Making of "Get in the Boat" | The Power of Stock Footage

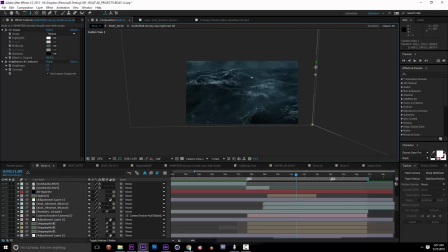And I kind of flipped the footage and made this little fake panorama, so as the camera comes sweeping around,
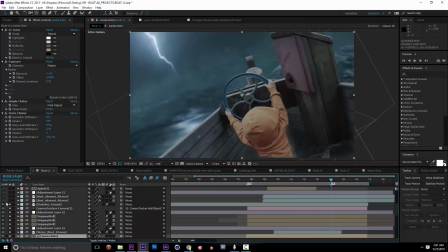it fills the full frame behind this boat. Now, the thing that really makes this whole scene work are the layered elements.
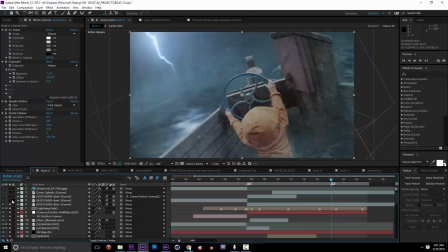We have vignettes and foreground mist and rain, and all of these things combine to create this stormy feel.
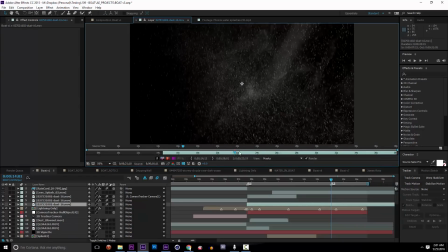So again, lots of cool stock footage. This is some cool falling dust and steam,
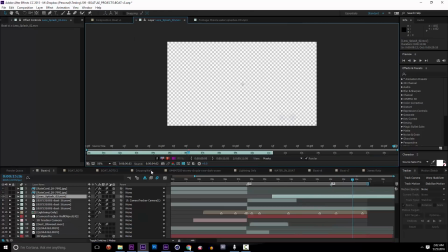which looked a lot like a blizzard kind of rain to me, or hurricane rain to me.
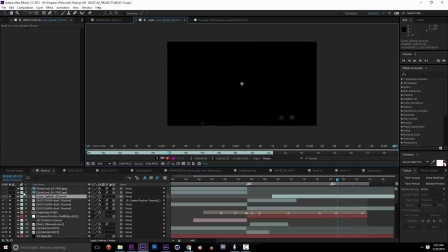Video Copilot's Action Essentials has this lens splash with great water that comes up and splashes the lens.
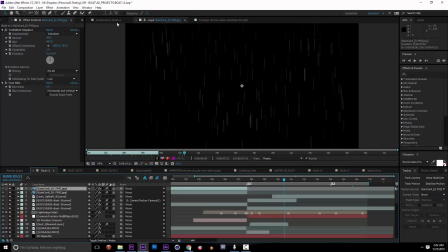Even a rain card that I still had around from the Singing in the Rain video is thrown in there.
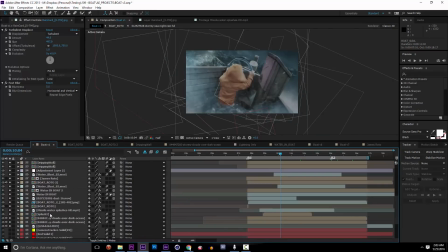I also wanted to create this cool interactive splash that made it look like the boat was filling up with water, and to create that I took a handful of small elements, some water blasts from Action Essentials 2,
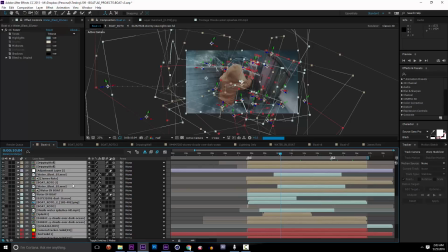layered them in as 3D layers, along with a couple other pieces of footage.
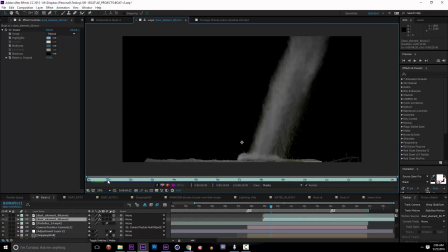Here's a high-res dust cloud that looked a little bit like a wave to me.
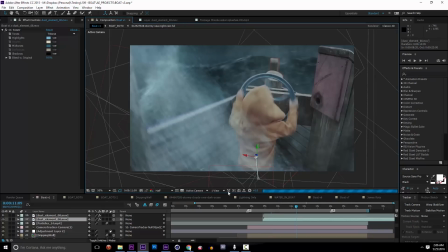So I took that, recolored it, and kind of tried to make it look like water spilling over the side.
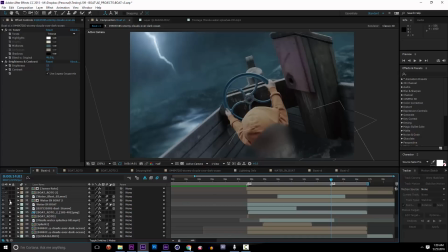Added an adjustment layer in 3D space to kind of blur out the bottom of the boat. Added in some footage of some swirling water that I used from my Jaws video a whole lot.
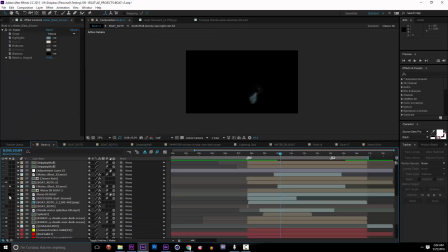And after I played with and timed that out, I'll solo these elements so you can kind of see. I was layering in those splashes from Action Essentials 2 and this water layer also from pond5.com.
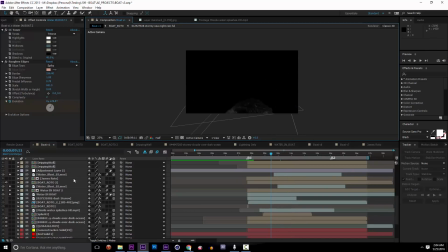And when those started to come together, I was able to create this little water splash inside the boat that looked like the water sloshed up, bounced against this column. Then I was able to add back in the James that I had rotoed earlier.
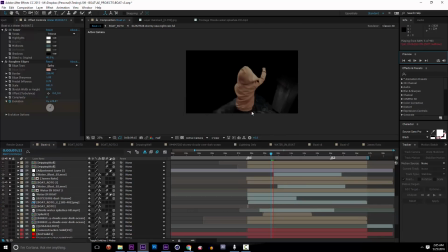He's kind of sitting right in it, and I could create a mask that made it look like his legs are disappearing down into that water.
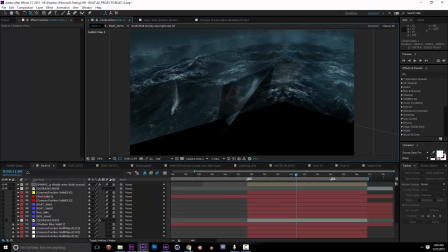When you step back and just look at all the 3D layers from this that are reacting to the camera,
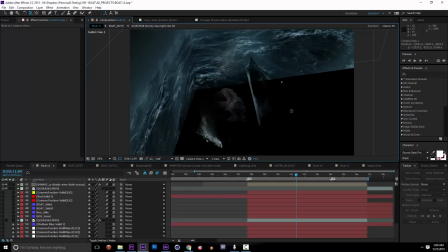it's really interesting to check out how these kind of composite together.
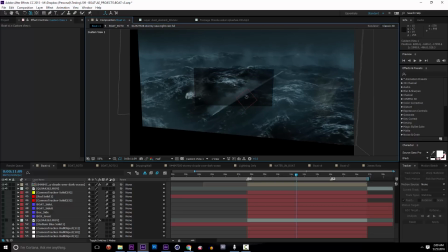You can see those ones in the center are the water elements that end up in the middle of the boat, and everything else around it is the far background.
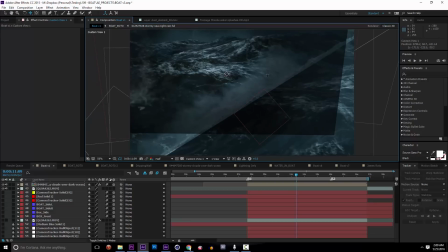This dark square kind of layer is actually a 3D vignette.
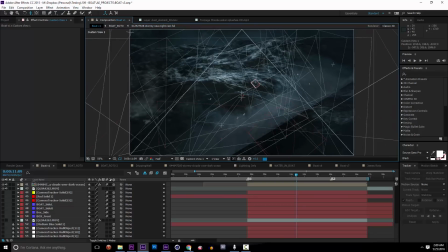I love to use this trick where you're able to do a really broad mask that darkens the edges,
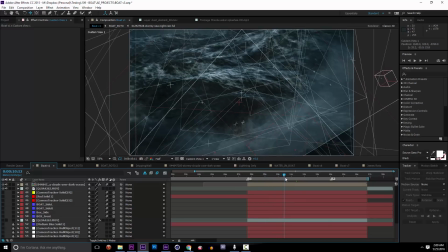but also it reacts to the camera a little bit as the camera's moving around, like you can see there.
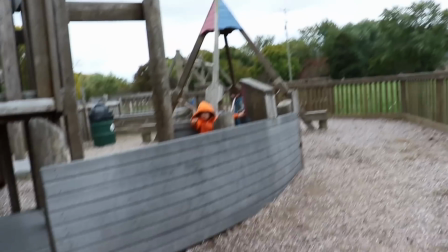So really, once all of these elements come together, I still had to iterate a bunch.
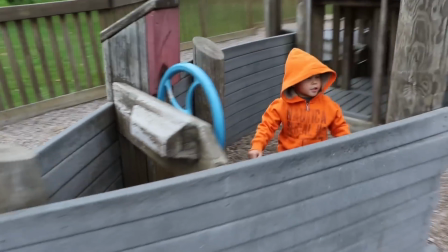At first I was going to use the column as the sole transition point from one to the other.
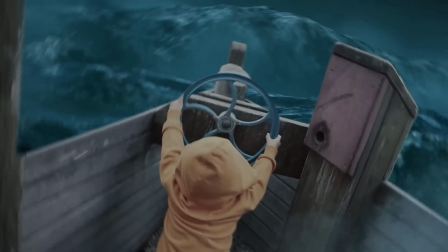This is an early draft where you can see just some of the primary motion coming in.
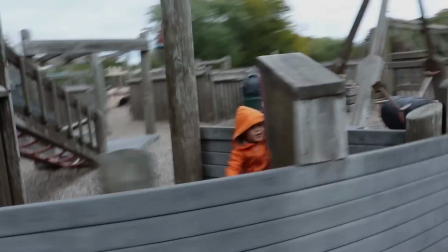By this final version, I realized I really wanted to have this rainstorm starting a little bit earlier,
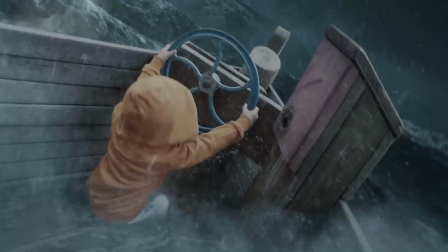so you had more of a gentle transition into this full-out sea environment, which is pretty fun.
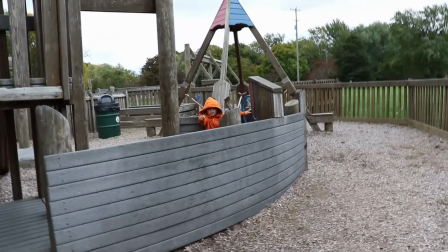So all in all, I was able to do all of the VFX for this video in one
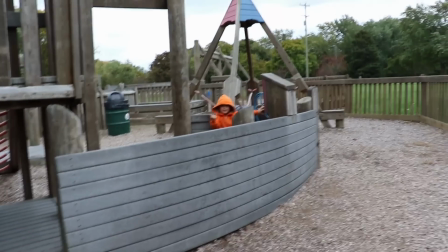6-hour day, which is really great.